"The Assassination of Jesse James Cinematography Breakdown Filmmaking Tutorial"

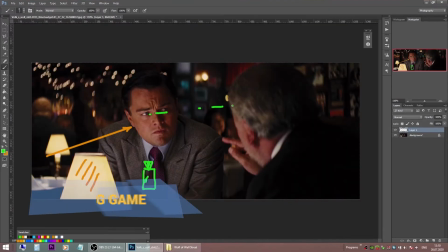[0:00]
Hey everybody, and welcome to the Cinematography lighting video series where we're breaking down shots from movies,
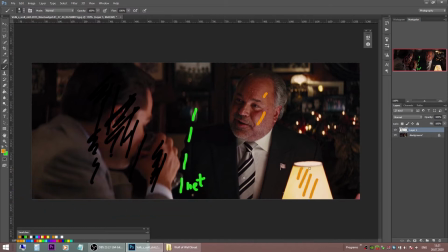[0:08]
commercials and talking about some lighting ideas. You can find a lot of videos about lighting,
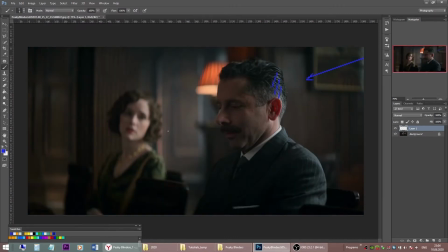[0:15]
breakdowns, No Country for Old Men, Peaky Blinders, Inside Llewyn Davis,
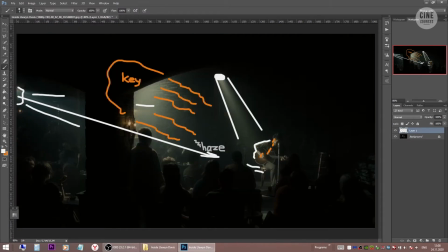[0:21]
Skyfall, Ad Astra, The Wolf of Wall Street, to name a few, on this channel.
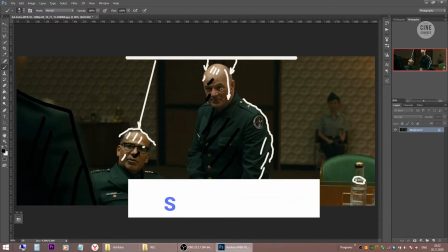[0:27]
And if you are interested in cinematic lighting, consider subscribing. Alright, in this video we are breaking down a night exterior
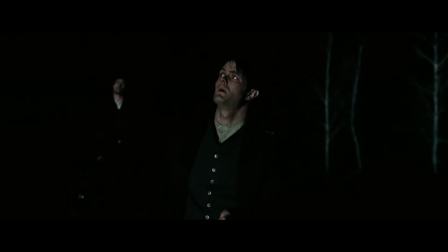[0:36]
scene from the Assassination of Jesse James by the coward Robert Ford.
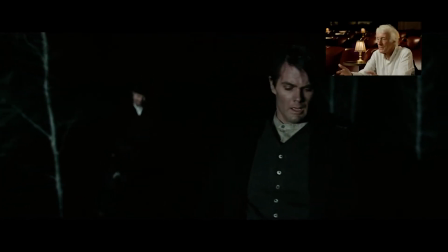[0:41]
A brilliant cinematography by Roger Deakins and, in my opinion, a very interesting lighting concept for the scene. Without further ado, let's start our breakdown. First, take a look at these lovely LED tubes.
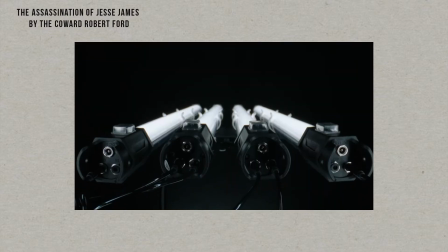[0:57]
We have a lot of LED tubes now on the market. It might be any LED tube.
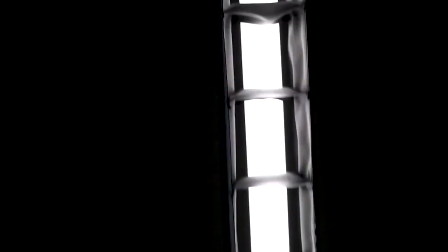[1:03]
In this case, this is an Astera Titan with DOP's choice snap grid on it.
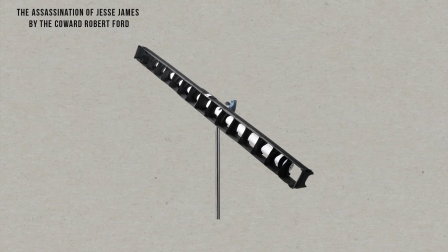[1:08]
So you have a soft light from a tube, but it's controllable and it doesn't spill everywhere.
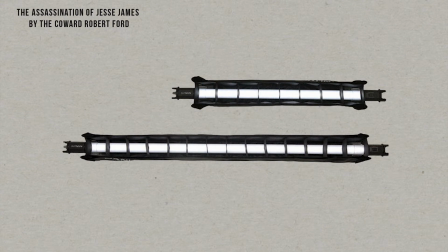[1:16]
Now imagine you want to implement the same idea of the
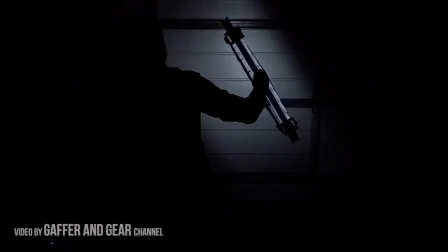[1:20]
light soft across its width whilst quite directional in the vertical plane,
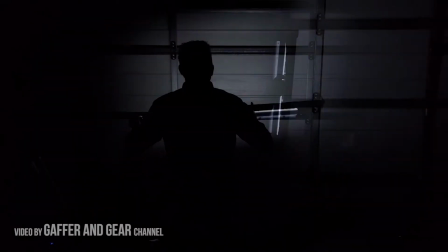[1:25]
but on a Roger Deakins scale, on a scale of a large production where you need to light a night exterior scene,
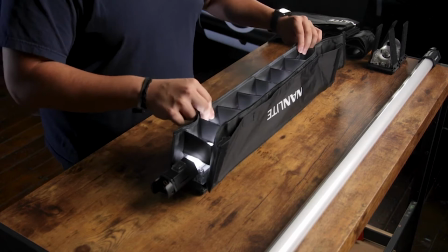[1:33]
but not a very common one. And that is similar to what Sir Roger Deakins did for a
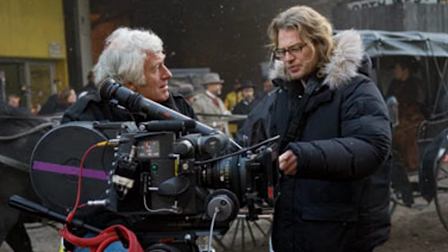[1:41]
scene from the Assassination of Jesse James by the coward Robert Ford.
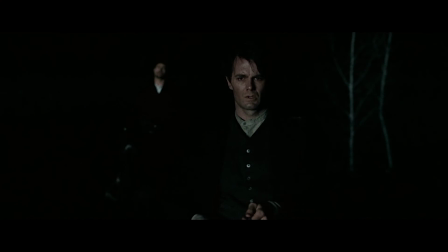[1:46]
The scene we are looking at today is Ed Miller's death scene from this movie. If you remember, Jesse James asked his gang member Ed Miller to go together. Jesse is paranoid about the betrayal and he shoots Ed in the back.
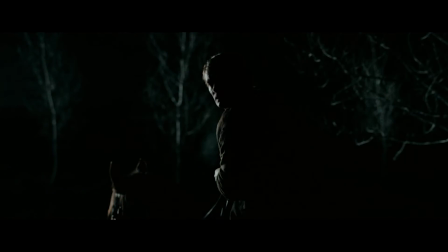[2:03]
Andrew Dominic, the director, wanted the riders to be softly lit from the front and appear enveloped in blackness.
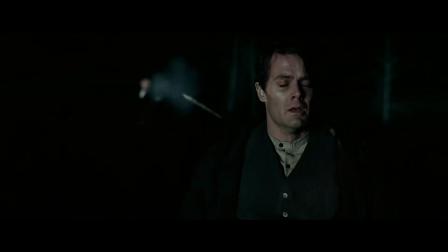[2:13]
And as Roger Deakins points out, when Andrew said blackness, that is exactly what he meant.
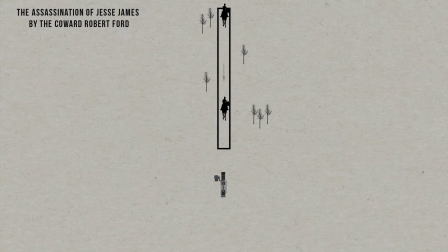[2:20]
The technical challenge was to light the riders evenly from the beginning to the end of the track, without bringing up the landscape in the background or the ground beneath them. The riders were wearing black costumes and their horses were also black,
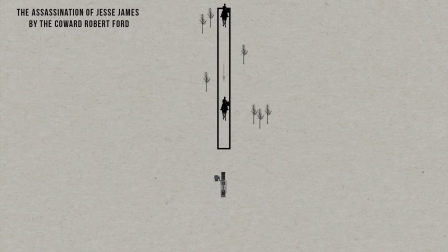[2:37]
so obviously the fear was of seeing just two white faces and not much else. To concentrate the light on the track and at the same time cut it from the backgrounds, the DP decided on a series of 10 or 12
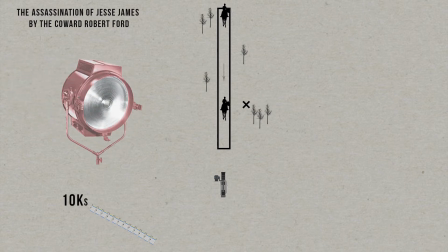[2:54]
10K Fresnel lamps arrayed in line and softened with a 4x4 frame of 250 or 251 diffusion.
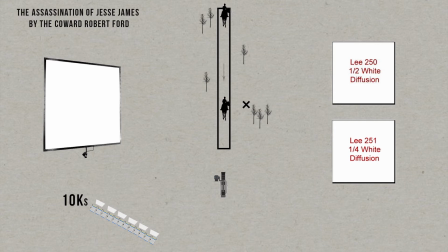[3:03]
Each lighting fixture,
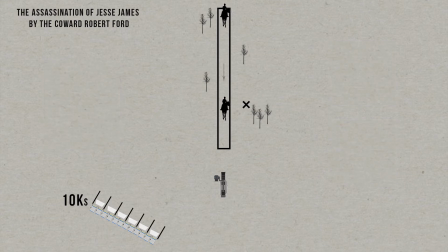[3:05]
each unit and its accompanying diffusion would be cut with a side divider in an attempt to channel the light along the track. Actually, on the day, the number of units grown to 14. So 14 10Ks spaced at around 5 feet
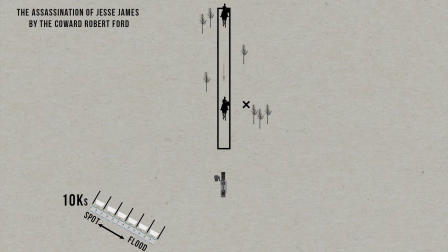[3:23]
to make the overall width of the light source around 65 feet. The location had been deliberately chosen with a slight rise at a distance from where the track was to be laid out,
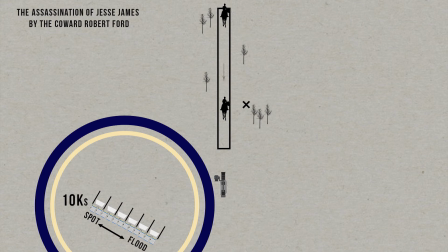[3:36]
so it would allow to set the lamps on a ground rather than on scaffold.
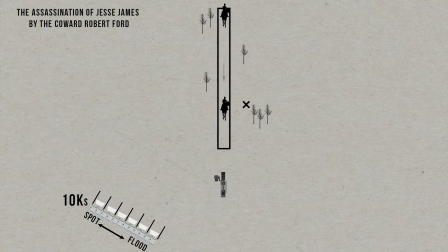[3:42]
Then, to keep the ground as dark as possible, at around 30 feet in front of this line of 10Ks, a series of pipes had been rigged which held a bottom cut.
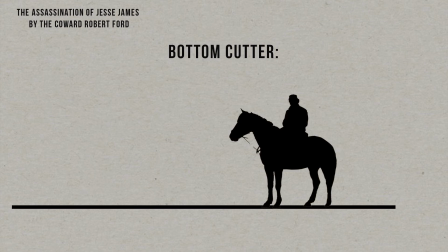[3:55]
As Roger Deakins mentions, in essence it was similar to a horizontal, fluorescent or LED tube, soft across its width while quite directional in the vertical plane.